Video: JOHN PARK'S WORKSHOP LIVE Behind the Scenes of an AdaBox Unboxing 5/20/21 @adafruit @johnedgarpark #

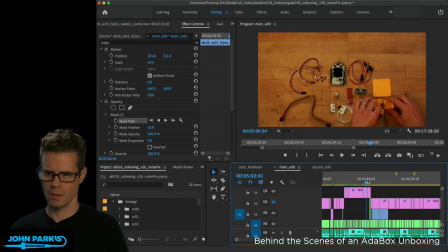2104s
is another shot where I
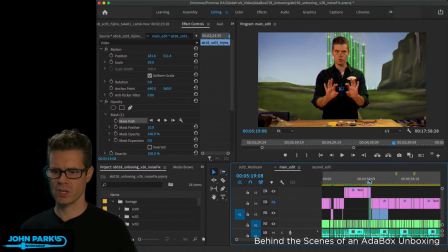2111s
had done a little bit of character antics of me being this Tin Man.
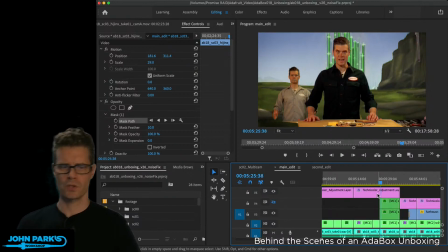2118s
Let me zoom in here a little bit. So I just sat in front of the camera and did some little Tin Man kind of stuff, but then I comped it, did the green screen pull, and then I did some animation of its scale and position on screen.
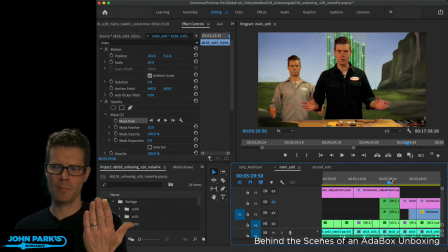2133s
So when that comes in, rather than us both being up on top of each other, I kind of make it seem like the character's sort of being wheeled up or something.
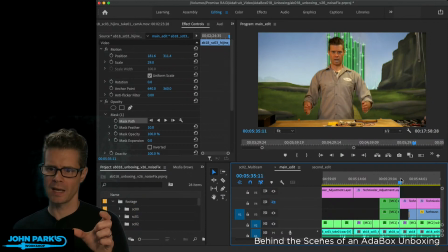2142s
It doesn't look like I'm walking, but that's okay for the Tin Man. And those are, again, 2 separate shots that are... so there's this one, and you can see actually on this, in this case,
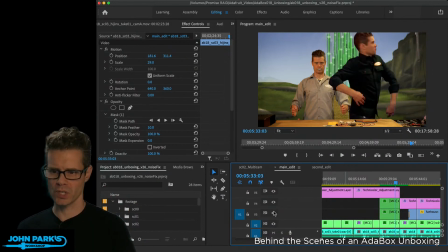2155s
I had to swap which workbench you saw so you didn't notice the shift over because things had moved on the workbench. So I did, I brought in the Tin Man's workbench on top of the Scarecrow. So there's again, a bunch of shenanigans to make that work.
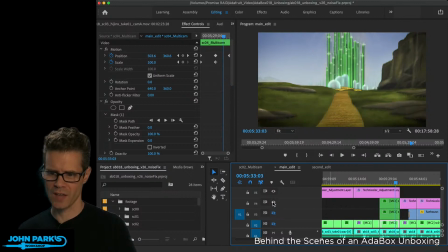2170s
So there's this, and then there's this shot that's just the workbench, a little composite of those elements.
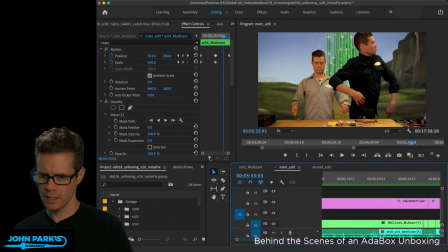2179s
Something else that I did here up towards the beginning is,
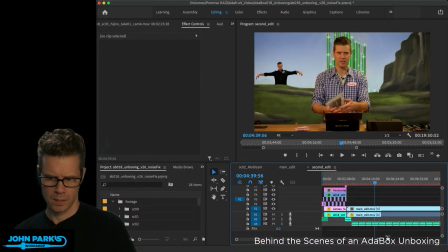2186s
if we go to, by the way, one of the things that I'm doing here is I'm kind of building things up, so I'll
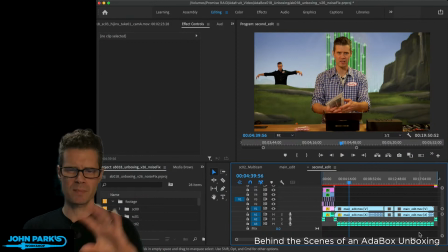2195s
edit the majority of it, except I didn't edit the intro all in one go, and then I rendered that out, brought it back in, and now the software isn't thinking as much. I'm kind of pre-compositing things, pre-rendering things, and then doing more on top of it where I can get away with it.
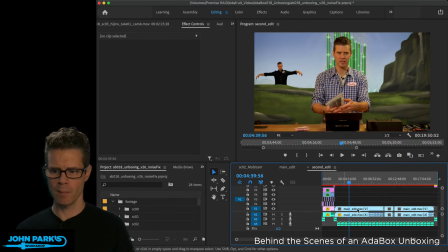2211s
So that's why you'll see in this timeline here, a bunch of this has nothing going on other than some looped audio, but this is all of the intro stuff here at the beginning. Let's see, and why is that?
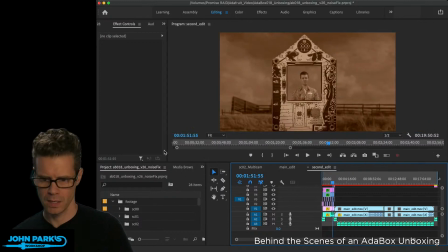2225s
Okay, so on this one, let's see if I can zoom some of these things up a little bit more.
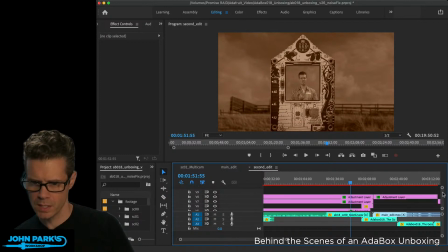2236s
For this, let's see, does that have, yeah, this will be subtle. Can you see that? You may or may not be able to see that. So one of the things that happens is that since you've got different elements, in this case I've got like a very clear photo of this
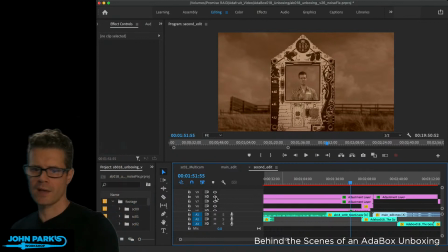2255s
from our product page, and then I've got this sort of blurry depth of field blur Kansas background with some composited clouds, and then I've got me cut out using the chroma key.
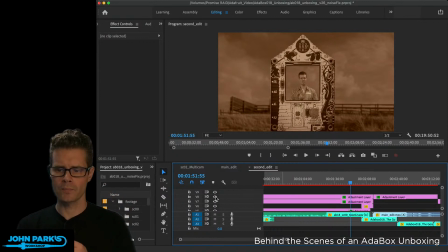2270s
A lot of these elements don't seem to kind of fit together very well until you start doing things like applying a universal color grade across them and adding grain. So I added a bit of film grain on top of it. It's heavy-handed, a little more heavy-handed at the beginning because of that sepia tone look,
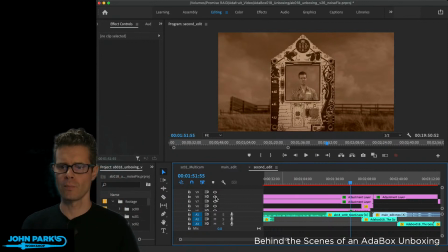2285s
but it emulates the noise that you get from film grain moving, changing, the emulsion changing from frame to frame. And one of the things is that this does is it tends to unify stuff. So getting this
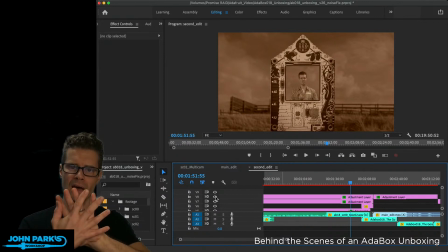2303s
composited top layer of grain that is consistent across the whole thing.
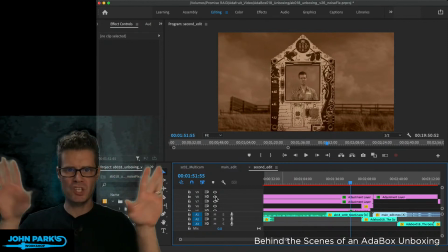2310s
So as it's changing, it looks like the change is kind of, you know, across the whole thing.
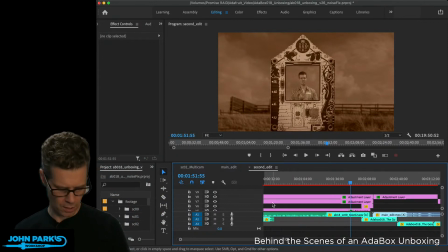2314s
That helps marry all the different elements that are kind of cookie cuttered together. So I've got an element of that. I've got an element of, here's this color grade. So you can see my Kansas background I had graded already in Photoshop. The clouds I had desaturated, but they still got some blue in them there.
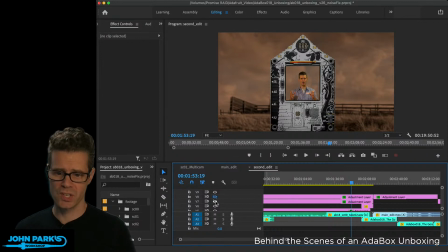2333s
The Funhouse is as is, and I don't have too much color grading on me, but then when we put this grade across the top of it of adjusting the color curves and saturation, it helps to blend stuff together.